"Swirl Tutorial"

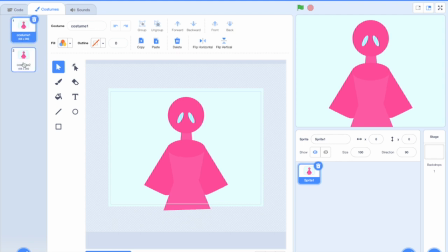[4:04]
So we're gonna ease into the swirl, and like the first frame is just gonna be a slight turn. Then the second frame, if I'm not mistaken, is another turn.
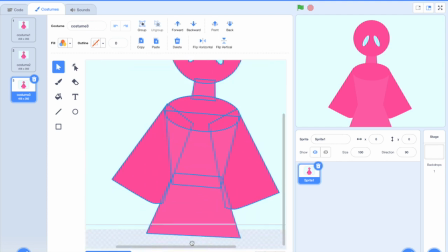[4:18]
It's like maybe about 2 or 3 times as far as the last one.
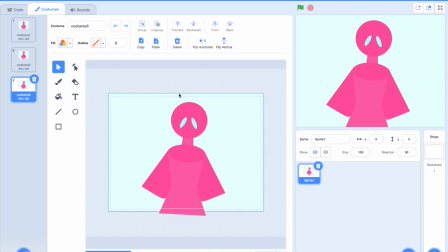[4:25]
And then I haven't practiced the swirl. I haven't done it that recently.
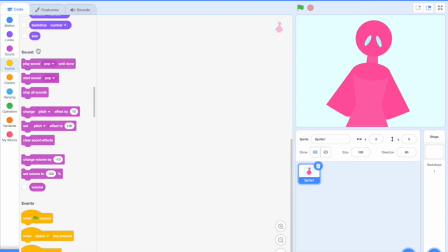[4:33]
So a couple of stuff will just be like me trying to remember what I've done before and me testing stuff.
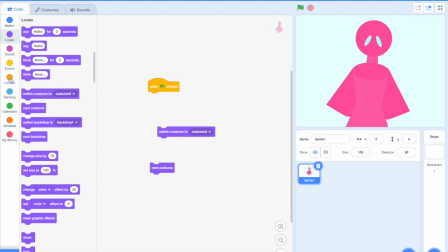[4:42]
But let me go ahead and get the code ready.
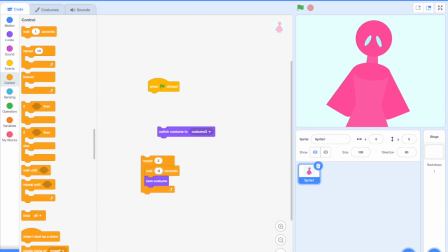[4:47]
And by the way, I do this on 0.04. I just find that it works best for me personally. So just remember that
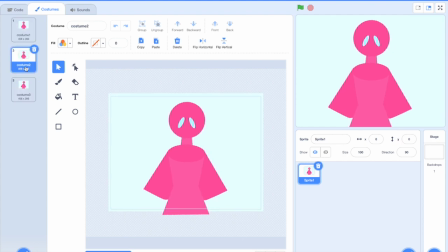[4:59]
if you're using a higher frame rate, then you're gonna need to like spend more frames doing these things that I'm describing, and if you're using a lower frame rate, then less frames. Assuming you're trying to keep up the same timing.
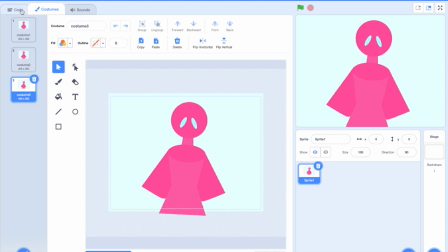[5:17]
Like, what takes me 3 frames might take you like 9 frames on 0 wait time, or only like 2 frames on 0.08 wait time.
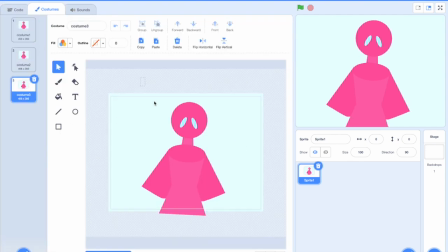[5:32]
So again, just adjust based on the frame rate that you're using, but I use 0.04.
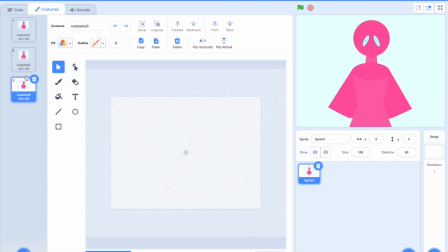[5:39]
So what we have here is we're easing into the swirl, and
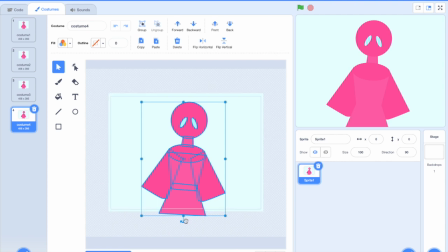[5:45]
I think this is the frame where you start to you actually start to change stuff. So you're gonna move a lot this time. Let me just extend this because it's supposed to be like legs that are going off the screen.
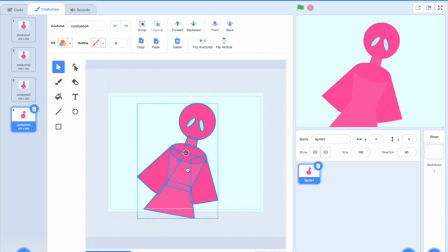[6:01]
There we go. Let me also make sure that it's centered. Alright, so I think around here, this is where you really start to morph stuff.
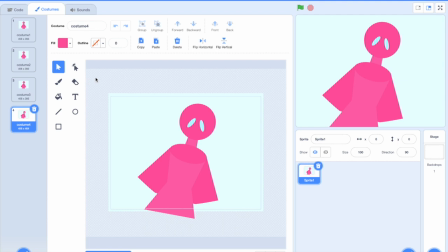[6:21]
So there are 2 different ways you can do this, and I think I've only used one of these types, but I'll explain them both because I think both of them work. So you can think of it as 2 different ways. You can think of it as this character is like rotating
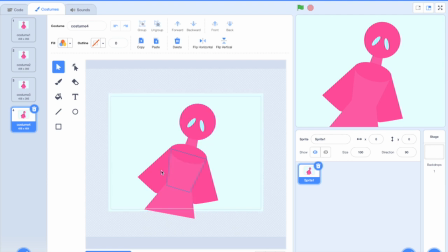[6:42]
really fast, and it's resisting the movement, if that makes sense. Or you can think of it as it being like pulled in that movement.
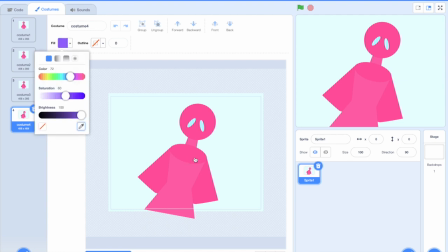[7:00]
Let me explain what I mean. Like, if we're gonna use like a blur effect, or like a smear, or not really a smear. I think smear is technically when you have multiple you have like multiple frames all pushed into one frame.
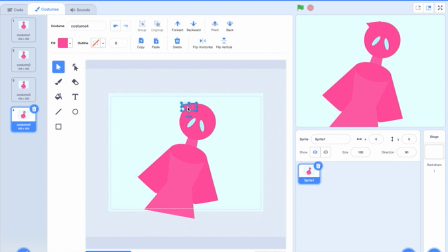[7:19]
But anyway, if I were to add this, then it starts to look like it is moving so fast that some of it is like being left behind in a way.
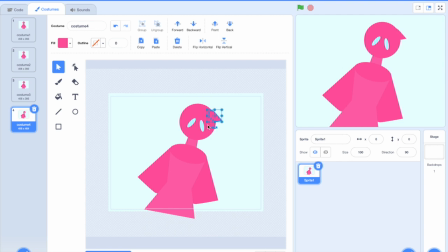[7:41]
Alternatively, you can make it seem like it's being sucked into this motion with something like this. Let me just say what I'm doing. This isn't like hair or anything.
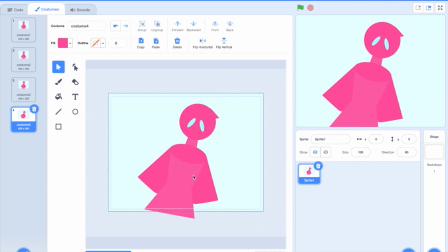[7:54]
This is supposed to be almost like how you would use squash and stretch, right? Like it's just an effect to really get the motion across. It does kind of look a little bit like hair though.